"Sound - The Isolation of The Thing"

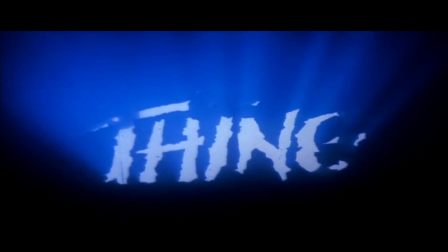0:04 Two things immediately come to mind when I think about the soundscape of John Carpenter's The Thing.
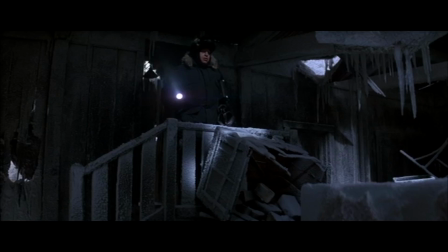0:10 The chilling score by Ennio Morricone,
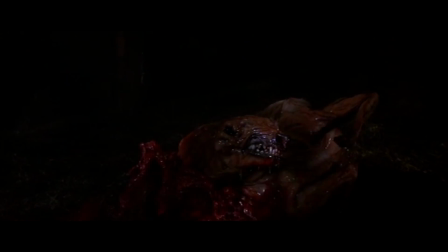0:15 or the sound design of the otherworldly Hellspawn.
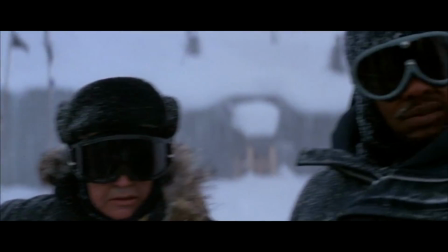0:22 But what if I told you there was a third thing that sets the mood of the film? Something hiding in plain sight, playing throughout the entire movie.
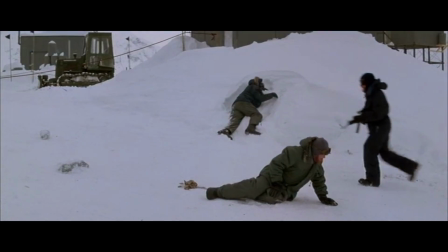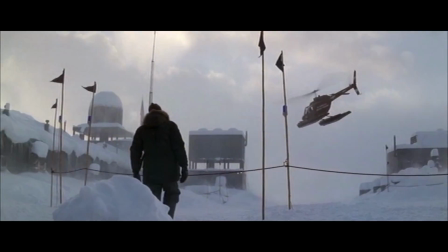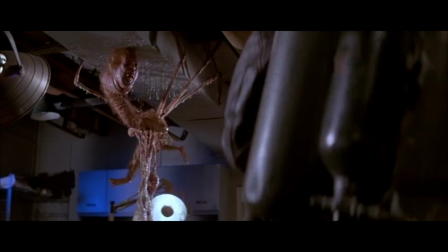0:43 When the movie isn't presenting an immediate danger,
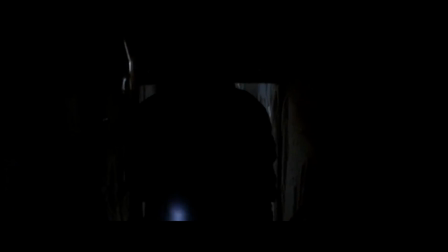0:49 or showing us foreboding events,
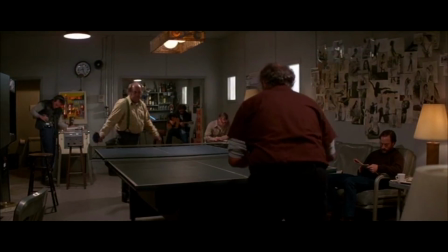0:56 we're watching what makes up the rest of the movie. The downtime and exposition that convey the mood of isolation in the Antarctic Circle.
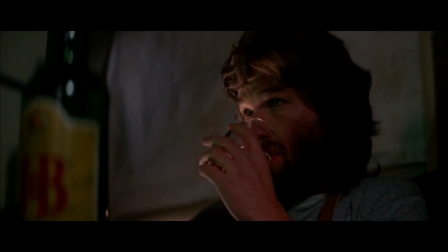1:05 Your move, bishop to knight 4. My move, knight.
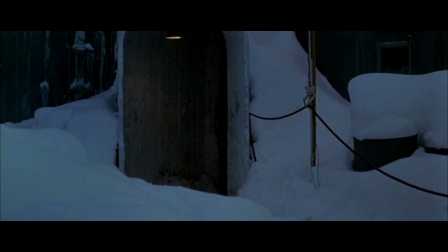1:10 Even as the music and diegeg sounds are dominant in some scenes, the wind plays under every other soundtrack.
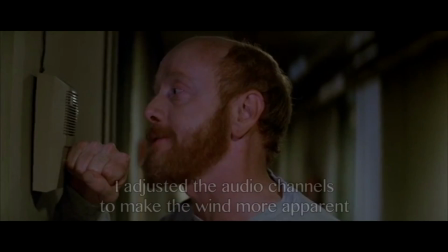1:17 Knowles, will you turn that crap down? I'm trying to get some sleep. I was shot today.
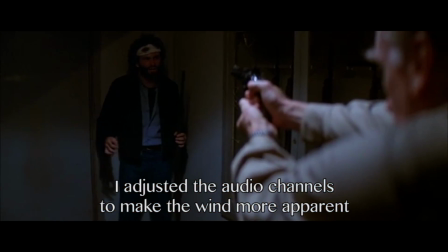1:25 You guys gonna listen to Gary? You gonna let him give the orders? I mean, he could be one of those things.
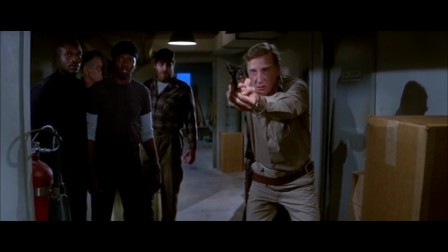1:31 Now, at first glance, this seems like a simple choice of a basic ambient track.
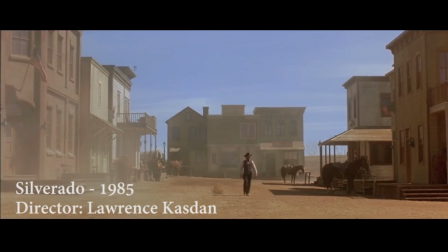1:36 It's the same sound playing over a deserted town in a western,
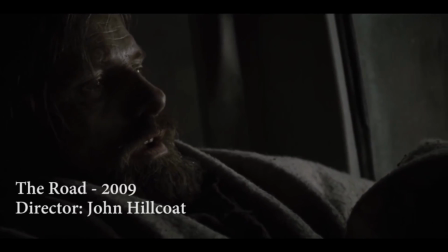1:44 and in the dead civilization of the post-apocalypse.
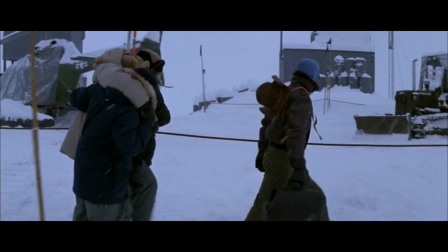1:51 But with The Thing, the wind is constant.
Whether the characters or camera are outside, What about your shack?
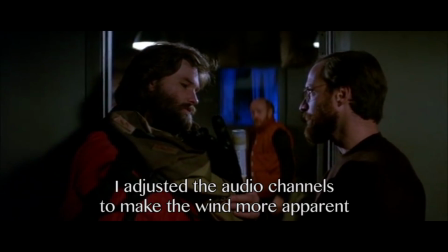2:01 inside, What is it?
or even underground.
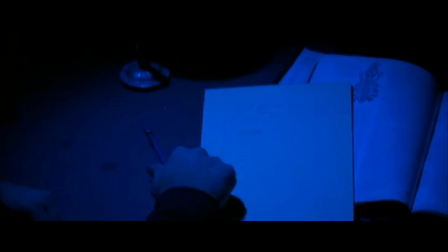2:12 Many movies, where characters are isolated in closed locations, have sounds that usually focus on what immediately surrounds them.
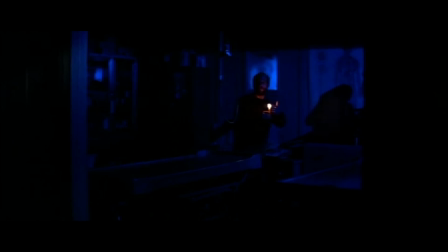2:20 A dead room tone, the hum of electricity, or the complete absence of sound. For perspective, let's analyze what each of these ambient tracks emphasize in terms of isolation.
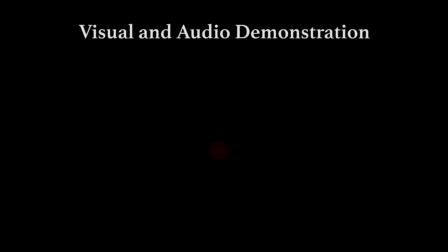2:35 For this demonstration, I will use the red circle as the subject, the green shape as the camera,
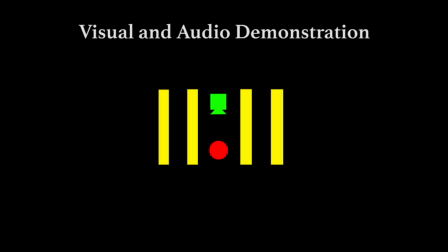2:41 yellow stripes as the sound source, and a white square that will act as a room.
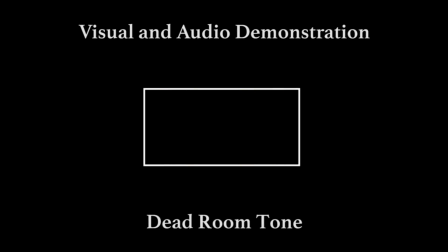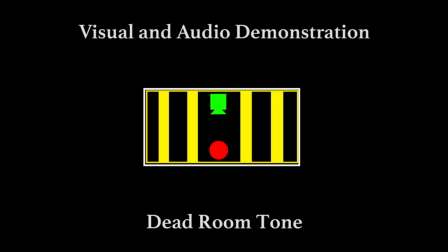2:52 This ambience plays at the threshold of silence. It's usually used as a filler for dialogue, and to not have the effect of the complete absence of sound. Nothing in the room is making sound other than the faint echoes that bounce off the walls.
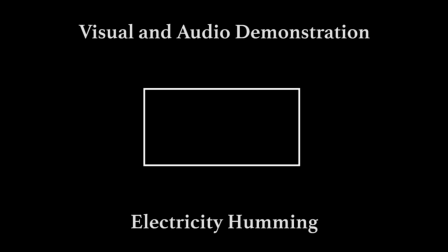The room is empty. The only thing you can hear is the light buzz of an overhead light. The fact that electricity is running details that some part of civilization is present and alive.
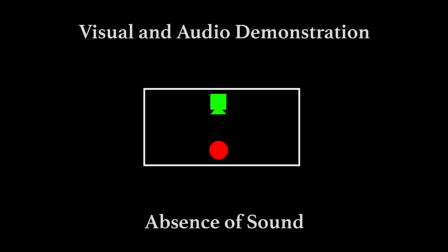3:27 There are very few places in the world that are truly silent. It's become an instinctual indication of danger nearby, like a predator waiting in the shadows. This feeling is expressed in a common movie quote: "It's quiet. Too quiet."
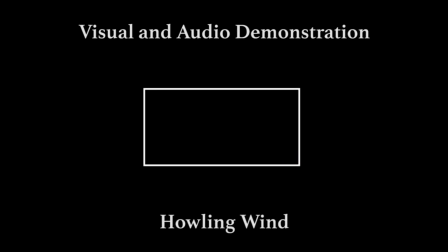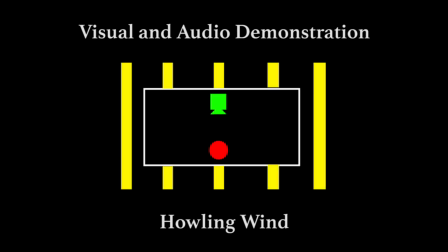3:49 The sound source has moved outside from the immediate area. The room is silent enough for the outside wind to have a presence.
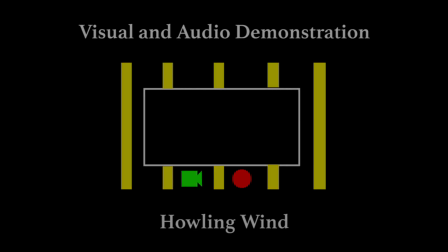3:56 So, despite being outside or inside, the wind is still heard. It's this ambience that details what is absent yet present,
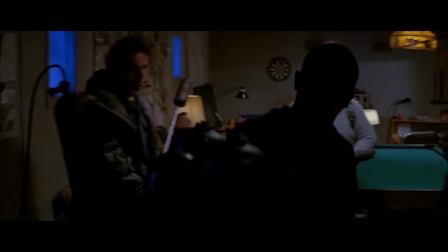4:05 subtly focusing on what lies outside the research station rather than inside.
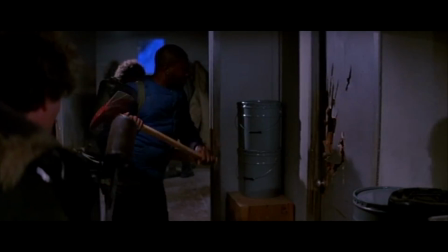4:10 A constant reminder of isolation befallen on the characters.